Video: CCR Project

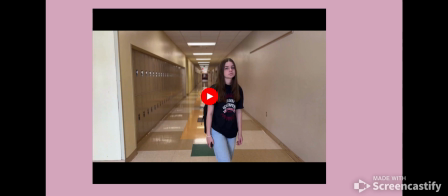So we wanted to use this kind of stereotyping convention in our film to show Charlotte as this teenage girl.
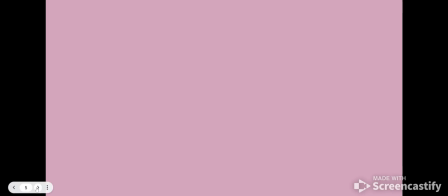Alright, scene 10. My fault. Right here in this scene, this is again a blooper,
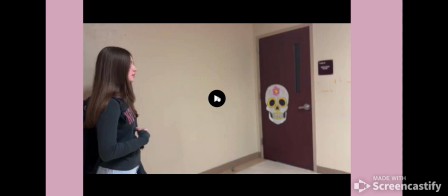but this is showing Charlotte and her friend walking down the hallway to kind of help portray the stereotype.
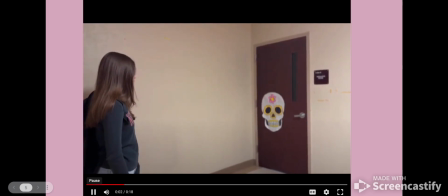Practice one. We can. Just pretend to talk. I got you. Ready? Alright.
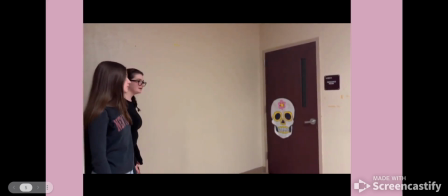Okay. Practice scene, take 1, action. Oh, did you care about Mr. Kane?
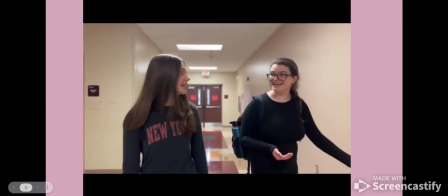He's so... He is. The pop quiz again?
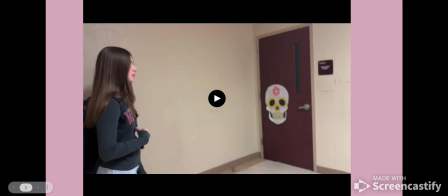Okay, right. So in this scene, the teenagers, Charlotte and her friend, here, let me get to it.
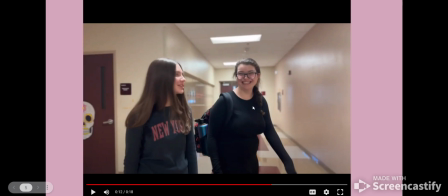right around like here-ish. Charlotte and her friend are gossiping about a teacher. They're walking down the hall from a class. And we also wanted to help fulfill that school setting.
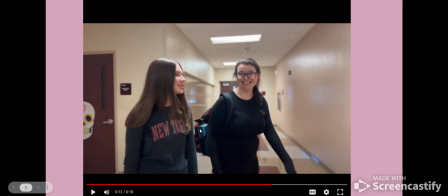So again, here is the backpacks to show the school setting, and also this character as well is wearing a long sleeve to portray, again, the high school student kind of stereotype.
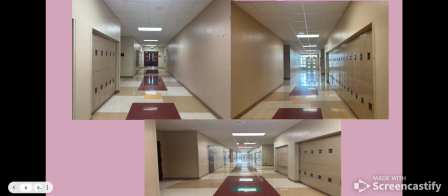Practice one.
Sorry. Okay, and this is the hallway that we filmed in. Just to show, this is where the character right around this corner walked out of in the scene. That also scene before was going to be included in our montage. So again, it's the day before.
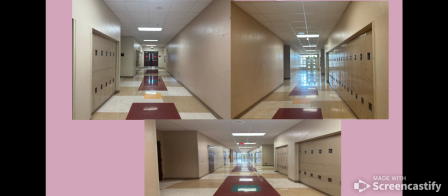So this is the hallway walking out. This is walking forward, and this is just a wide view of the hallway.
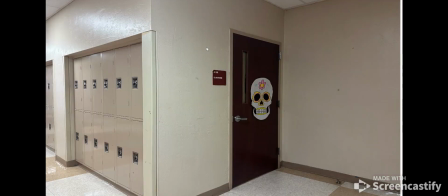And this is a little corner that the girls walked out of.
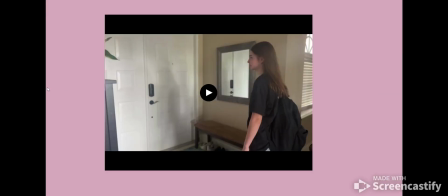Great. Question number. Oops. Scene 3.
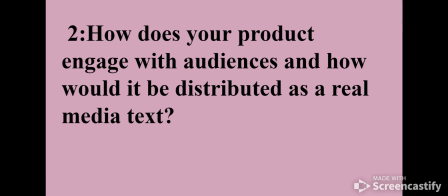Okay, sorry. Question number 2. How does your product engage with audiences, and how would it be distributed as a real media text? Okay, so our product does engage with audiences because it's something that's not usually very commonly seen in like film,
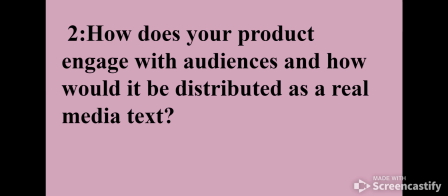because our product is essentially a girl who wakes up and is not speaking her native language, or her native language is English. She's speaking Hungarian, so she goes throughout the day kind of speaking Hungarian, very confused and just having a problem throughout the day.
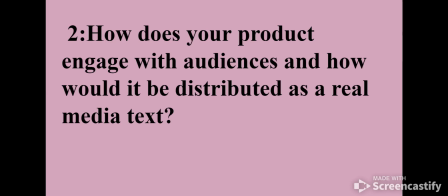And then in the end, a voice from behind her says that they can understand her. And that's kind of the big plot twist. It's like, oh my gosh, who's the girl, right? So that's not very much often seen. You don't see this kind of plot very often in film. You usually see like a comedy, romance, horror, etc., etc.
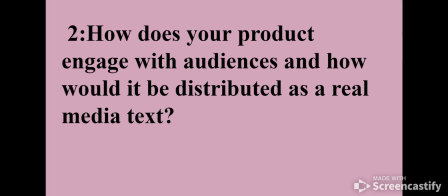So again, our character is speaking Hungarian in this film.
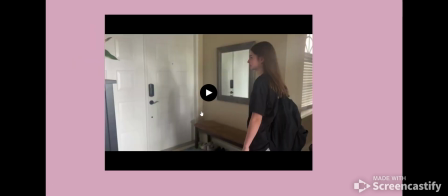So I'll show you right here. This is a clip of her walking out the door, and she's speaking Hungarian.
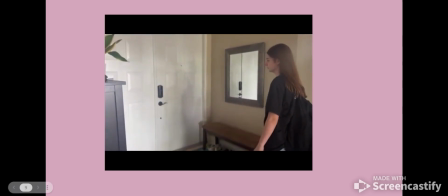Scene 13, take 2, action. Szia, megyek!
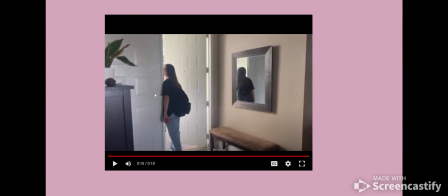So that translates into "bye, I'm leaving" in Hungarian. Again, this was an unedited clip, but it was used in our film, and so it is of her speaking Hungarian.
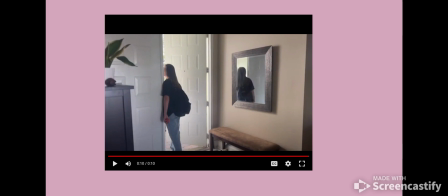So this was then used to intrigue an audience to watch our film, because our product does engage with a very wide audience. Some of our audience being Hungarian speakers, other English-speaking people,
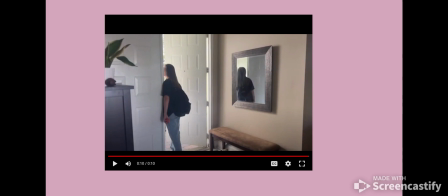were really teenagers, specifically teenage girls. It targets a very wide group. Also, to answer the second part of the question, our film would be distributed in real text as a TV show, because it would be very interesting to build the plot.